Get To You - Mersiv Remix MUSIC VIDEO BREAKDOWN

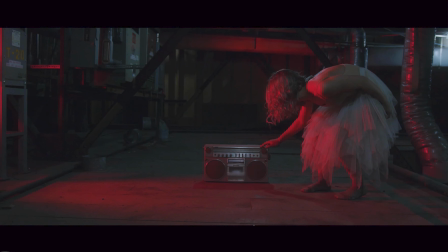So we used those in the sense of right here that's kind of bleeding onto her, and then I believe there's one up top here kind of shining down, giving her this nice little rim light,
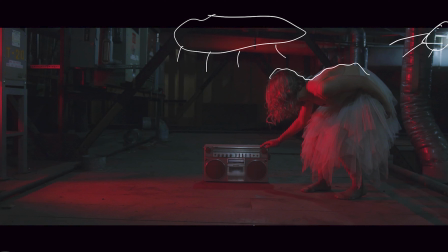if you will. Now we also had a couple Luxley cellos on hand, which are full RGB lights, to where we stuck one way back here kind of shining out, and then one right up to the front right here shining right onto our subject.
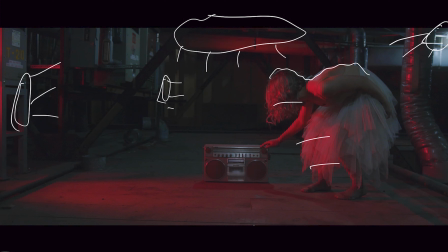So given that nice warm cool contrast between the 2 lights here, one being already existing playing into our favor, and then the 2 additions of this red light kind of giving this super strong sci-fi kind of look to the piece. And not to mention, shout out to this
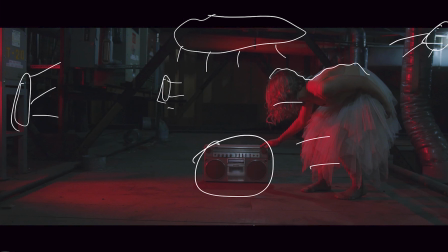jukebox that we found on set somewhere tucked away in this warehouse that probably had like 20 plus years of dust on it. So it's always fun when you find little props on set like that that just kind of play into your pieces.
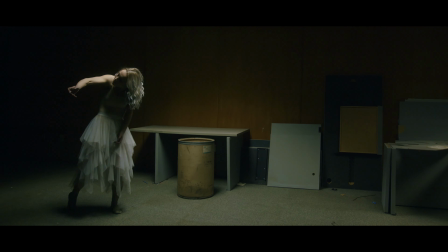So this next scene here, kind of moving on through the video slowly but surely, this is transitioning from the attic to kind of moving our way through the warehouse, if you will.
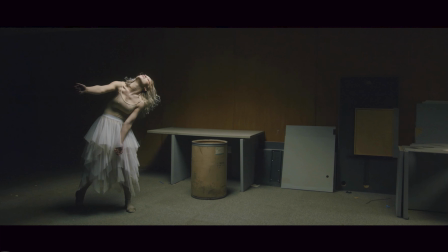This lighting setup is fairly simple. We had just a main soft source shining down right here, and we actually flagged it off on either side here so that it wasn't spilling too much into these,
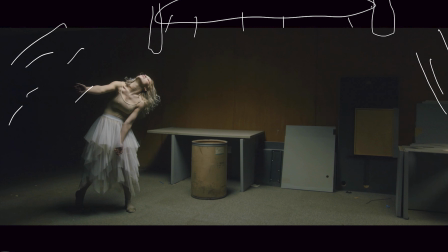and she could kind of walk into this light as she danced or made her way through frame. I think it worked really well, and again, this is just a very cluttered old room that we found in the warehouse that we thought would work well to add as a little piece in there.
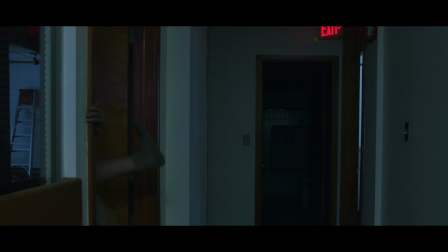So again, moving on through this warehouse,
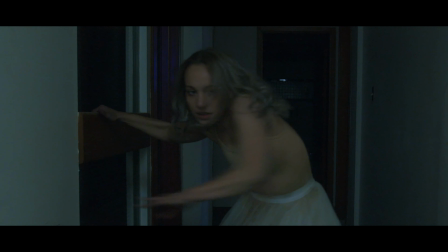this is more of the beginning scenes where it's more the intro leading up to the drop, if you will, of the song.
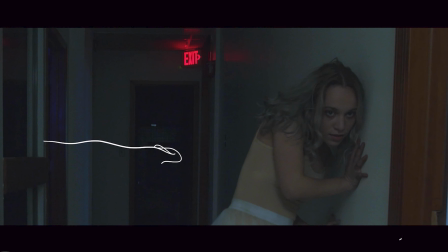She comes out this doorway here, landing on this door right here. Behind camera, we actually have someone just holding up a tube light of sorts, probably about 10 feet back,
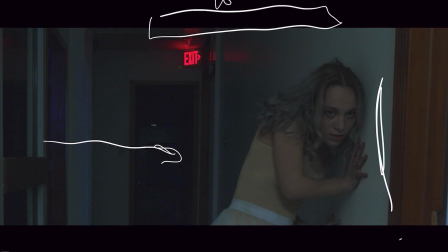just shining down, giving her a little bit of fill here onto her face and body, and then the rest kind of falling off into blackness here. I kind of liked this exit sign here. We had the option to get rid of it just with some black duvetine. Great to always have on set, by the way, in case you need to black off any windows or cover any exit signs like this. But I made the creative decision to keep it in the shot just because she's kind of leaving this whole dark void, if you will. So kind of a little homage to getting the heck out of there, if you will. So jumping into one of our main hero shots here, this is kind of where the majority of Dorka's dance takes place throughout the video. We had huge open windows in this main kind of corridor of the warehouse.
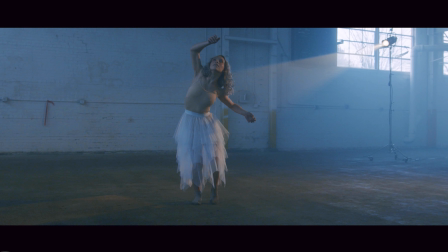As I just mentioned in the scene past, duvetining out windows. We chose not to simply because that would have just taken a lot of duvetine and a lot of hours, and we simply just didn't have that kind of time. Plus the backlight and the cool light that the January gray day was giving off that day looked kind of nice, and it was like a nice blend between the two colored of lights that we're using.
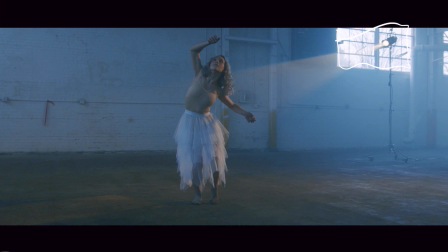So with the natural light bleeding in here, giving this nice blue. We have another window right over here bleeding in, giving a little blue here as well. So we had a Lico blasting onto her, which is a very warm tungsten light.
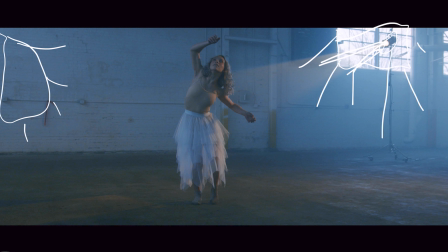Right here in the shot, I chose to shoot it in the shot just because this is a warehouse, things are cluttered, it kind of plays to this urban vibe, if you will, and we had it on a high rolly here that was kind of metal,
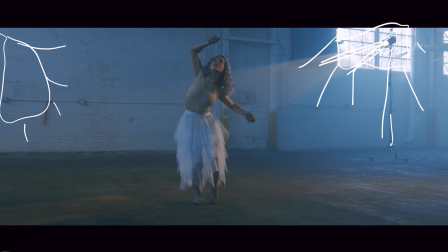and it fit the part. So I decided to shoot around it. We were kind of jumping all around in frame, so it would pop into frame from here or there, but I didn't really mind it or chose to get rid of it.
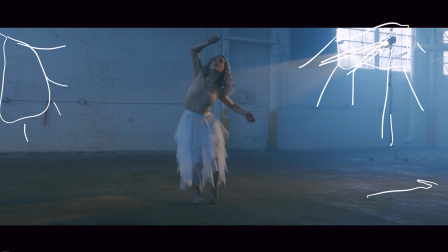Along with this Lico right here, we also had another one just off frame here, shining, giving her just a little bit more fill. Because the Lico that is in frame here is kind of acting more as a rim light onto her. So that was the lighting for that scene. Again, it's a mix of a warm and cool light, the warm light being our subject, just really popping her out and separating her from that background. So this is the roller skate shot. This is where Jack looked at me and popped on his roller skates and was like, yo, give me the gimbal. And I was like, sure, we got insurance, why not? So he popped them on, and this warehouse was huge. I mean, it was thousands of square foot, so he could get going really fast on his rollerblades and just sit there and coast and get
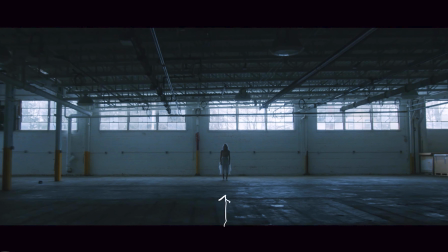this super smooth shot right up to Dorka here as she stood there. And again, it played into this just really cool effect that I don't think you'd be able to get just walking on your hands because of the sheer speed of the rollerblades.
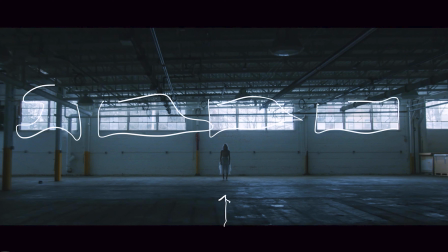Again, with the lighting on this, we have these windows here casting just all natural light. This shot, because it is so wide, we didn't have a chance to kind of add in any lights or any fill to her, but because this is such a short shot and kind of a filler shot, if you will, I don't think it really mattered.
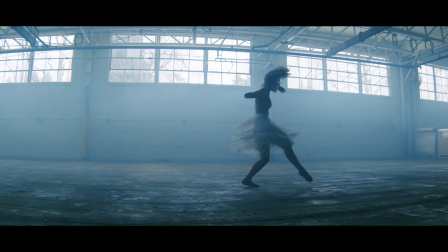So we did end up doing a full performance scene in this same style of setup of the rollerblade shot. This one, we ended up adding a little bit of haze in it just to
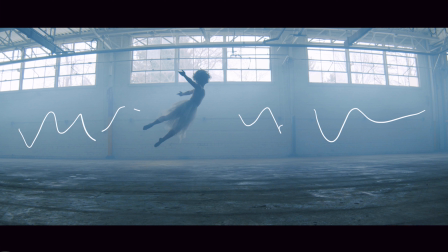separate this lighting and kind of get her to pop out from that background again that much more. We had, I believe it was some diffusion on either side here,
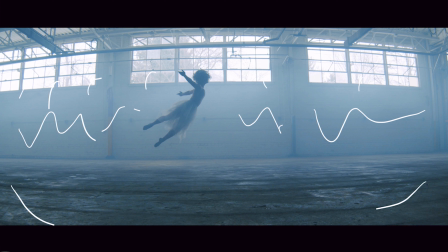just blasting a little bit of this light that we're getting spilling in from these big old windows here, just to fill her in the slightest bit. You can see here it's kind of just doing a little bit. Again, this shot is so wide, we didn't have the chance to really bring anything close into our subject to get that effect.
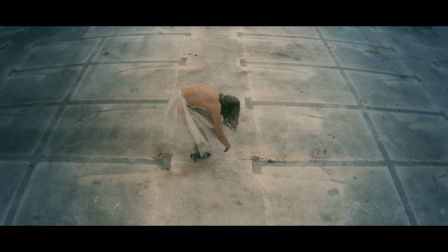So moving into another location throughout this music video, this was in a
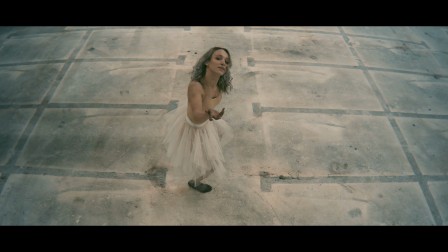new room now than our hero shot room. This one was actually taken on top of a ladder looking down at Dorka as she did a performance,
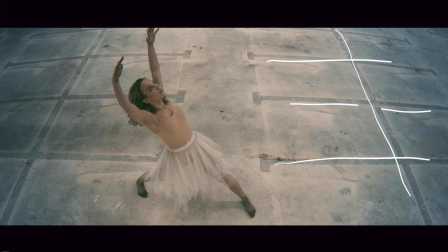mainly because I really thought that these lines here coming across were super engaging, and I liked how it just kind of honed you in on this particular scene here. As far as the color too, real quick, I just wanted to mention that I did blend
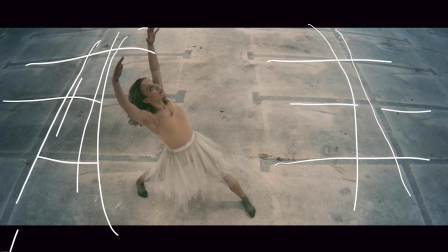a darker, cooler tone into the edges here, again just to center everything down and focus your attention right into Dorka for these shots.
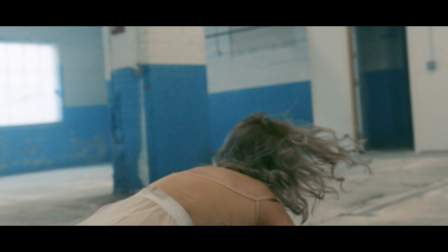So this is actually in the same room as the frame before.
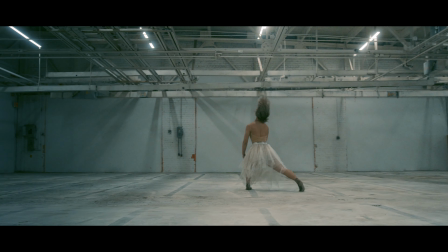You can see here the lines here kind of on the ground there. We walk into this room and the lights are already on, and we're like, oh my gosh, are these just Titan tubes hanging from the ceiling? Was there like a gaff team already here getting ready for us?
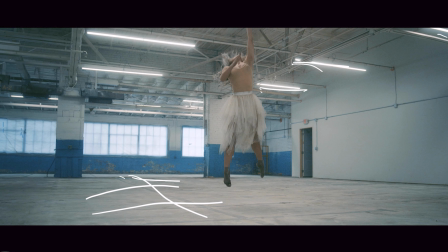Because these lights up here, as you can see, are perfect tube lights that didn't flicker. The company that was installing those or doing the construction at the time chose to go with the right style bulbs.